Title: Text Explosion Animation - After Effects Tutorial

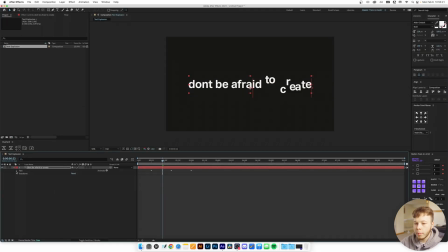4:06 I'm just gonna clear that, and then I'm gonna open back up my properties. Go into animator 2. And here we aren't gonna set the shape to smooth, but rather ramp up. So the first one smooth, second one ramp up, really nice result.
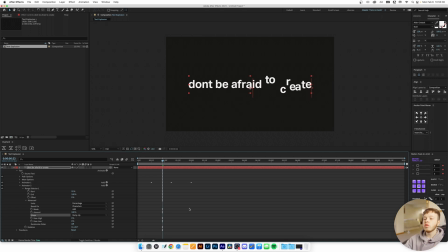4:22 Just a little more smooth and exponential than just using square, which is very rigid. And for the ease high, I'm gonna set this to 23, and for the ease low, I'm gonna set this to 56. Now, once again, we're gonna be using a wiggly selector because they are just beautiful.
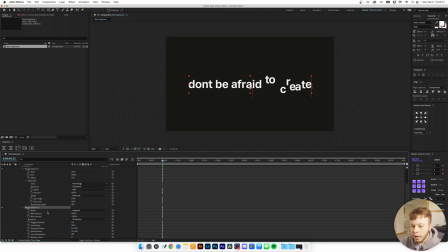4:39 So we're gonna go and add that, and I'm gonna open it up. And then we're gonna animate two things. Once again, we're gonna take off the wiggles per second because we want control. And I'm gonna decrease the correlation on the rotation all the way to zero.
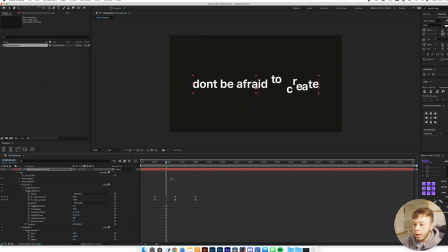4:51 And if you want, you can also do that in the first animator, which we didn't do. But essentially, if you look at this, right now, 50% of the characters are correlated.
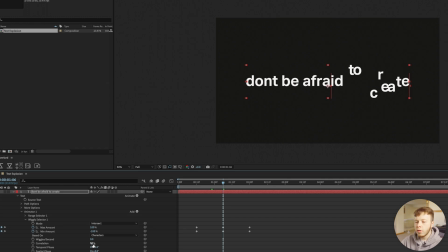4:59 There's 50% chance of, I don't really know. Either way, put that to zero, you get more crazy results. Put that to 100, they all follow the curve. So, bada bing, bada boom. Do what you want.
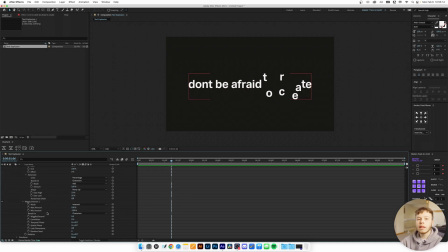5:09 Let's just set it to zero for now, because why not? Now we're gonna go back down to our rotation. And we're gonna animate two things here. We're gonna animate the rotation and the spatial phase, or the temporal phase, doesn't matter. They, I think, do the same thing. So I'm gonna line this up with these keyframes. So for the rotation, I'm gonna add a keyframe at zero.
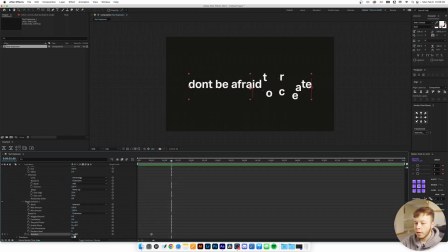5:27 I'm gonna go forward halfway through, and I'm gonna go just put 180 just to make it nice and easy. Nothing too crazy. If you go overboard, it might look a bit wonky, but it really depends on what you want. And then back to zero at the end. So now we have this animation. Slight rotation as it goes out, just a little more oomph in the bump.
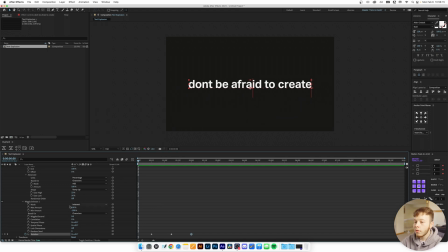5:46 To add some more motion to the ocean, which we all know it's all about, we can go ahead to the beginning of our timeline, set a keyframe for spatial phase, go forward a good bit, and just kind of drag it up a little bit. Let's just do 120, and it pretty much just creates a little bit more movement in the characters, which is always nice to have.
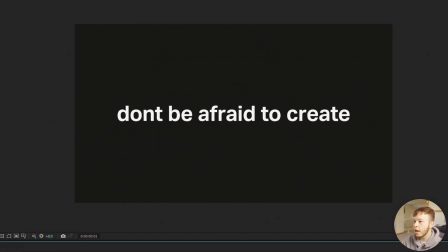6:03 And now if we click U, we'll bring up our keyframes, and this is what we have as of right now. So, pretty smooth, pretty easy.
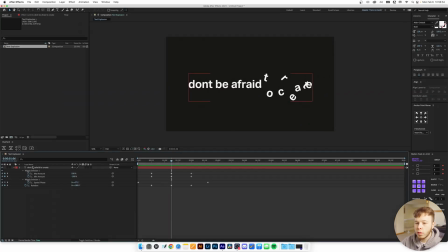6:10 If we wanted to go a little bit crazier, we can always select our layer and then search for position. And then we can just play with these sliders as we please to create some crazier results. It's always a good idea to do that while you're at peak of the animation, just so you can kind of see what it looks like. You can play it back, and that's pretty cool.
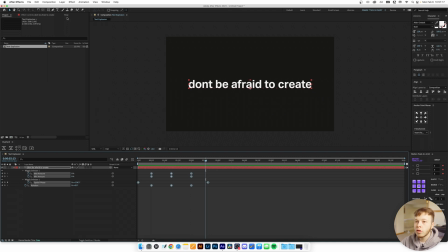6:28 Now we all know we don't like linear keyframes, so what we're gonna do is we're gonna use sexy speed, because sexy speed makes everything sexier. A little bit more impact, a little bit more oomph, and that's really the base of a pretty simple animation.
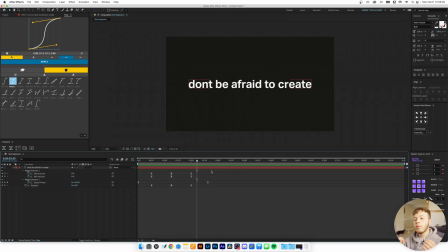6:41 Now we already have a pretty clean animation. You can always go ahead and play with the easing of it and the different shapes to get different results. But that's a pretty basic text explosion animation. But a question I always like to ask myself is, how can we spice it up? And well, if you are asking that, I have the answer. What we're gonna go ahead and do is turn on motion blur.
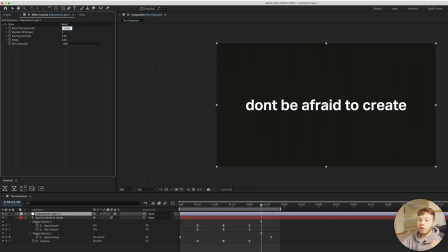7:01 Then we're gonna add an adjustment layer, and we are gonna add echo. I'm gonna start off by setting the echo time to -0.001.
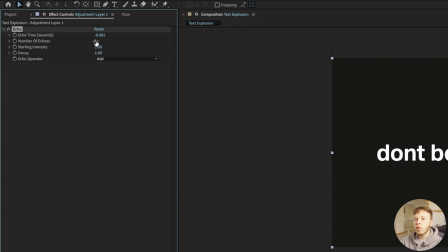7:10 It's just gonna make the trail tighter and look more like a smear rather than just copies that are kind of delayed. And then I'm gonna go bonkers and set the number of echoes to about 40.
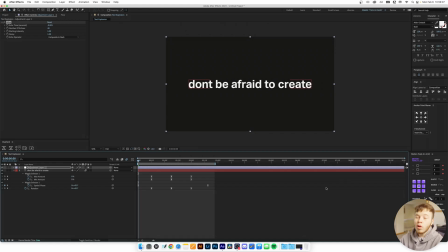7:20 And then I'm gonna change the echo operator to composite and back. That's just my usual go-to for this, just in general using echo. But if you want longer trails, you can add more echoes, etc., etc. But these settings are pretty good baseline for most.
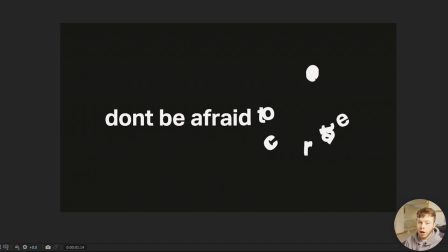7:37 And as we can see in the preview, that's being a bit slow, because echo is a pretty heavy effect, especially when you're recording. You can already start to see the trails that echo is creating, and it just adds a really nice and clean look to the text, and just adds a bit more character to it as well.
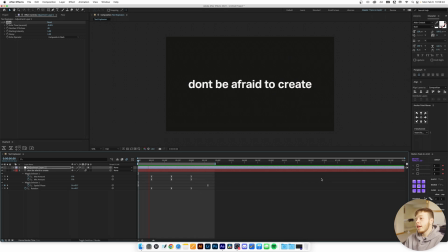7:53 And that is basically how you create a text explosion effect. Super easy, super simple, can be used for a lot of titles like this. And the good thing about it is that it's super customizable, so we can go ahead and we can change the text to be whatever we want.
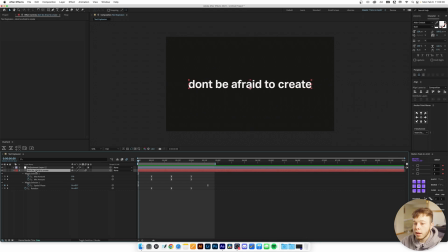8:08 We can change the font, we can change the spacing. Like, let's say we want to go ahead, we want to pick a different font.
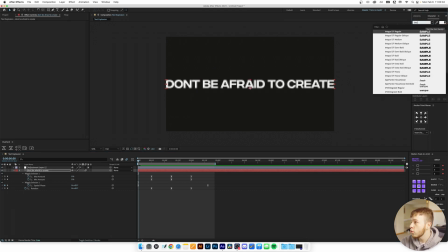8:14 Let's say we wanted to integral.